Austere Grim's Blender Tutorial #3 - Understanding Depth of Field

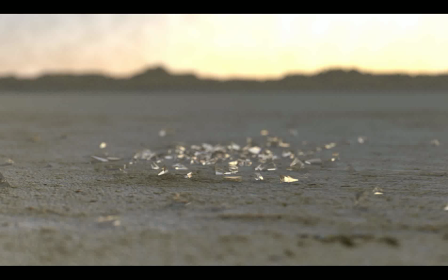If you're doing something really small, if you're looking at a really minuscule object, you'll want to zoom that in and increase the focal length pretty big while making
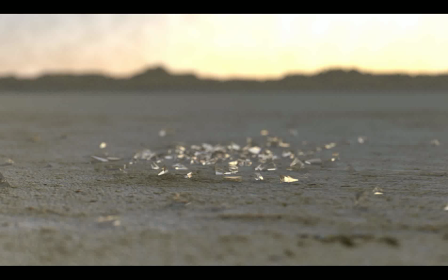that aperture larger also to keep the focus on a sharper point in the image, and that's what this kind of does here.
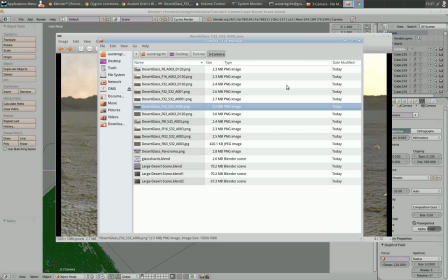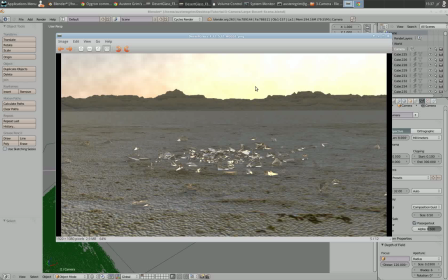and here's a really deep aperture which was 0.001 and
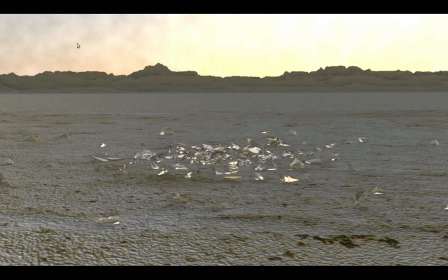this actually kept pretty much everything in focus except for the sky so you can finely detailed see the the fine detail in the the
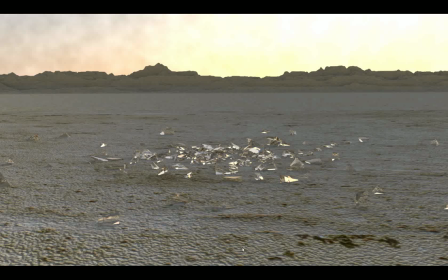mountain range and all the glass and all of the the the dirt and sand that's closer to the camera which I didn't really like, even though it does give good detail on the mountains and the glass, it's way too sharp for a real camera.
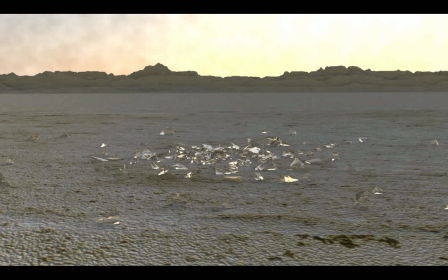So that's just as if you had done no depth of field to anything, which is really unrealistic.
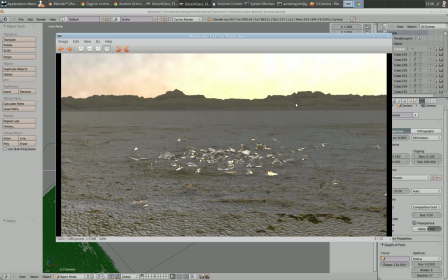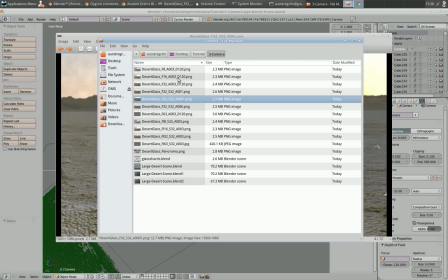So after that, I also played with the distance. Now these are all a distance of 120, which kept the mountain range in focus.
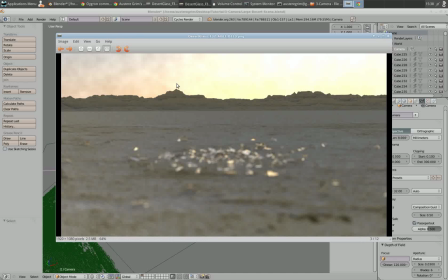so we'll start with the 32 which is a pretty shallow I'm sorry yeah pretty shallow depth of field and a good good
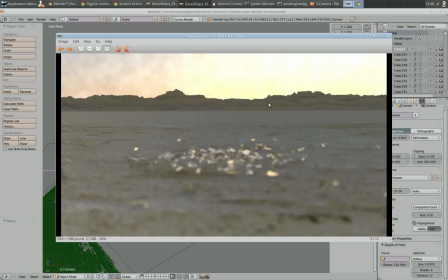width of the the film here or the the view so you can see that the glass in the foreground is blurred out which is normal, and you can clearly see the mountain range in the background,
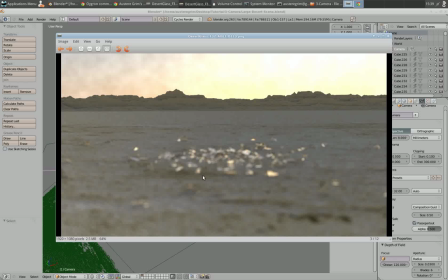which is about accurate with regards to seeing a camera this close to glass. This is what you'd really see depending on your aperture size in a real film or a real photograph. So I like this picture. This was really good 63
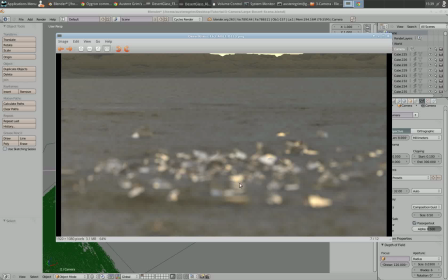now this was zoomed in now I left the actual rotation of the camera still so I didn't change anything other than the focal length and distance in the aperture this
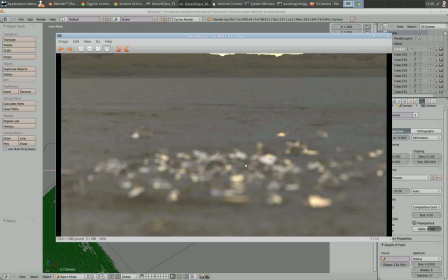is again more of what you would see zoomed in and something in particular is in focus not the foreground but in this case it's the background which if I adjusted this image to where you saw more of the mountain ranges would again look pretty realistic to what a camera
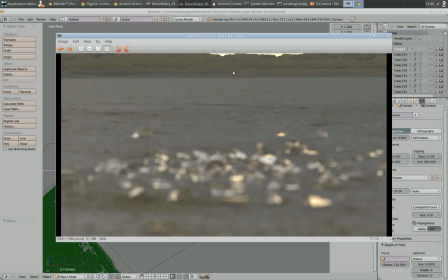with a zoom and zoom lens would would look like looking into the mountains in the background here's